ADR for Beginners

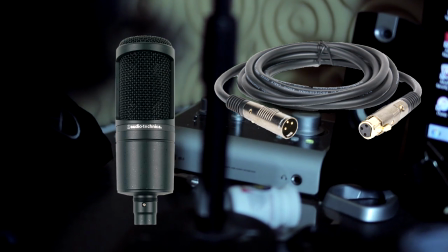(4:09)
Get a proper stand, mic cable, condenser microphone like the AT2020 or Shure SM86, and a USB or FireWire audio interface.
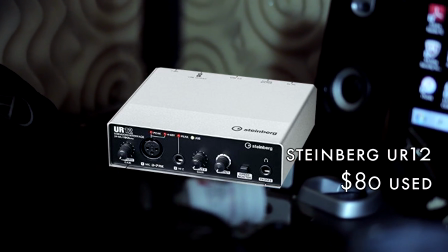(4:15)
Lately I've been vibing with the Steinberg UR12 in that price range, but if you want better converters, do the Audient ID14 for a bit more money.
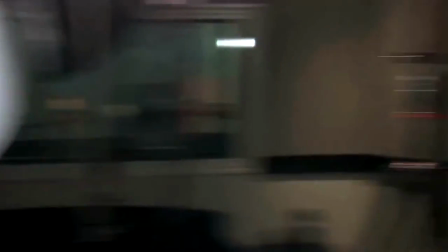(4:22)
Step 3, ADR directing. A major concern people have is their actors not re-performing the line properly, sometimes worried that their actors won't show up for ADR at all.
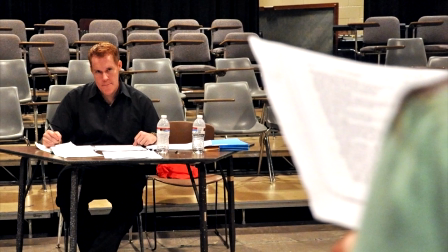(4:29)
When you meet actors who aren't used to the entire production of narrative film, it's important to explain that ADR is crucial to what makes movies feel like movies.
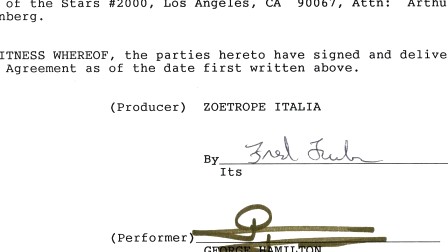(4:36)
Every contract a screen actor signs will have something stating that retakes in ADR is a mandatory part of the job.
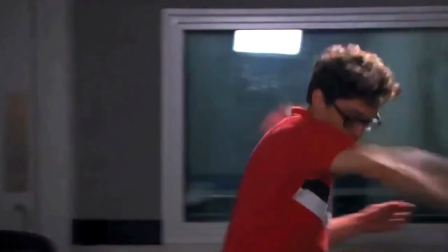(4:41)
To address the worry of your actor not getting it right the second time, I can only assume you're in the booth with them, so why don't you get off your ass and direct?
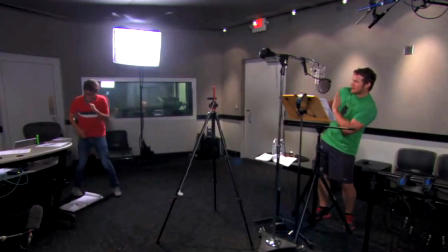(4:47)
Major part of that director title is seeing through the vision in your head. If you can do it on set, you can do it in the booth.
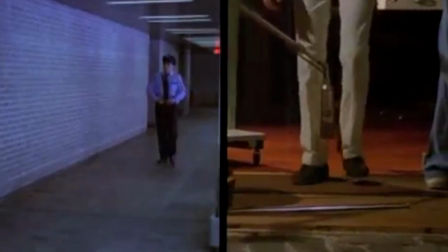(4:52)
Step 4 is Foley. Foley is the process of recreating and recording everyday sound effects to lay in a synchronized track track so the sequence doesn't seem abnormally quiet.
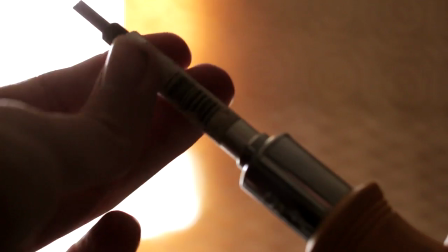(5:00)
This is footsteps, silverware, books, boxes, tools, appliances, and most commonly clothing.
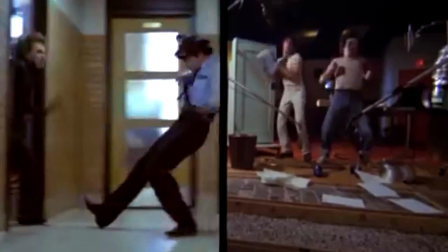(5:08)
Record the sound of any action you see on the screen using similar techniques in the previous steps and you'll be fine.
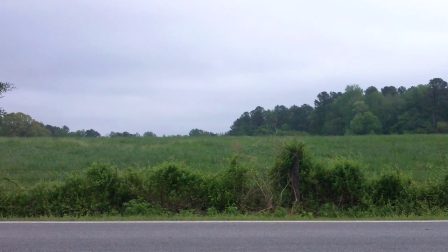(5:14)
Also, do not sleep on ambience. Shot outside, record nothing. Shot in a warehouse, record nothing. Remember Foley and ambience or else your mix will sound empty. Step 5 is post-processing.
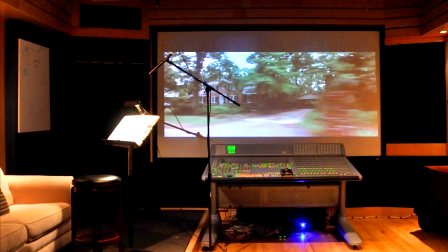(5:23)
With a talent for mixing, this is where your effort becomes achievement. Remember to never enter this process until you have a recording that's good, waiting to become better.
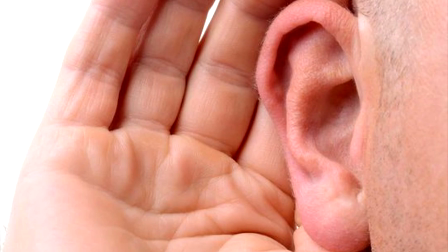(5:31)
Cut back on some of that bass with an EQ plugin. The human ear is rarely right up on something to the point of hearing those lower frequencies.
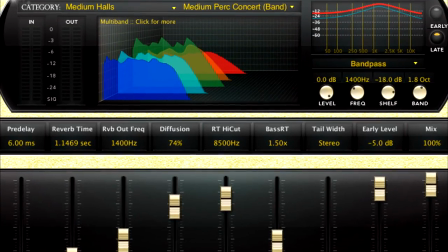(5:37)
If the scene's indoors, it'd be a good idea to put a bit of reverb on the track.
My wife left me. Wanna hang out?
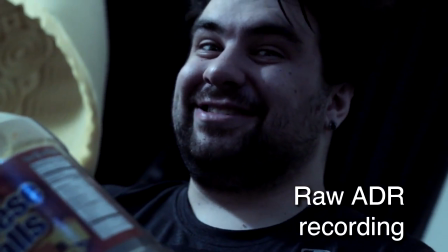(5:42) My wife left me. Wanna hang out? My wife left me. Wanna hang out?
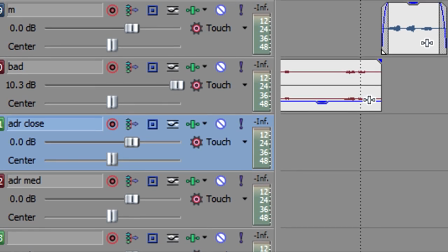(5:46)
Things sound different depending on where you hear them, so have some tracks in your editor each dedicated to close, medium, and far sounds.
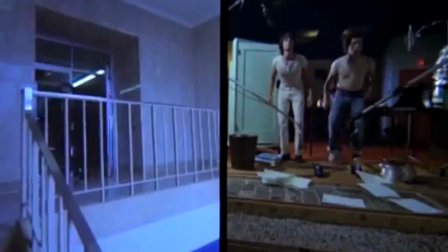(5:51)
It's impossible for me to tell you the exact approach to take on a given project because there's a lot of variables that go into the broad subject of ADR mixing. If you have the golden ear, you're gonna love how easy ADR can make a production. Suck at it, and I tell you to still acknowledge its importance and not go around complaining about how it doesn't sound realistic. If mixing was easy, people would make a living doing it. While other techniques can have their place on a given production, ADR is the best answer to a questionable sound situation.
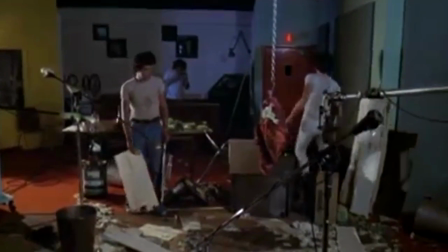(6:13)
Use it as just another stepping stone for your mastery of the cinematic process.
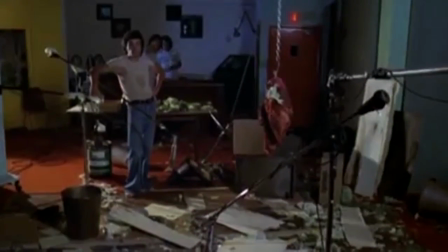(6:17)
Sure, you won't be great initially digging into it, but once you properly design a scene for the first time, you'll feel ecstatic and proud.
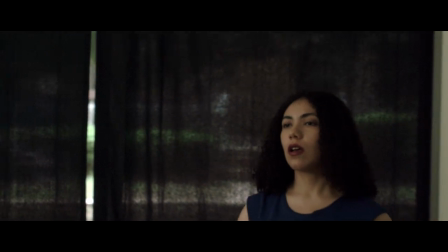(6:23)
You'll watch it cut back multiple times and say to yourself, "This is a movie."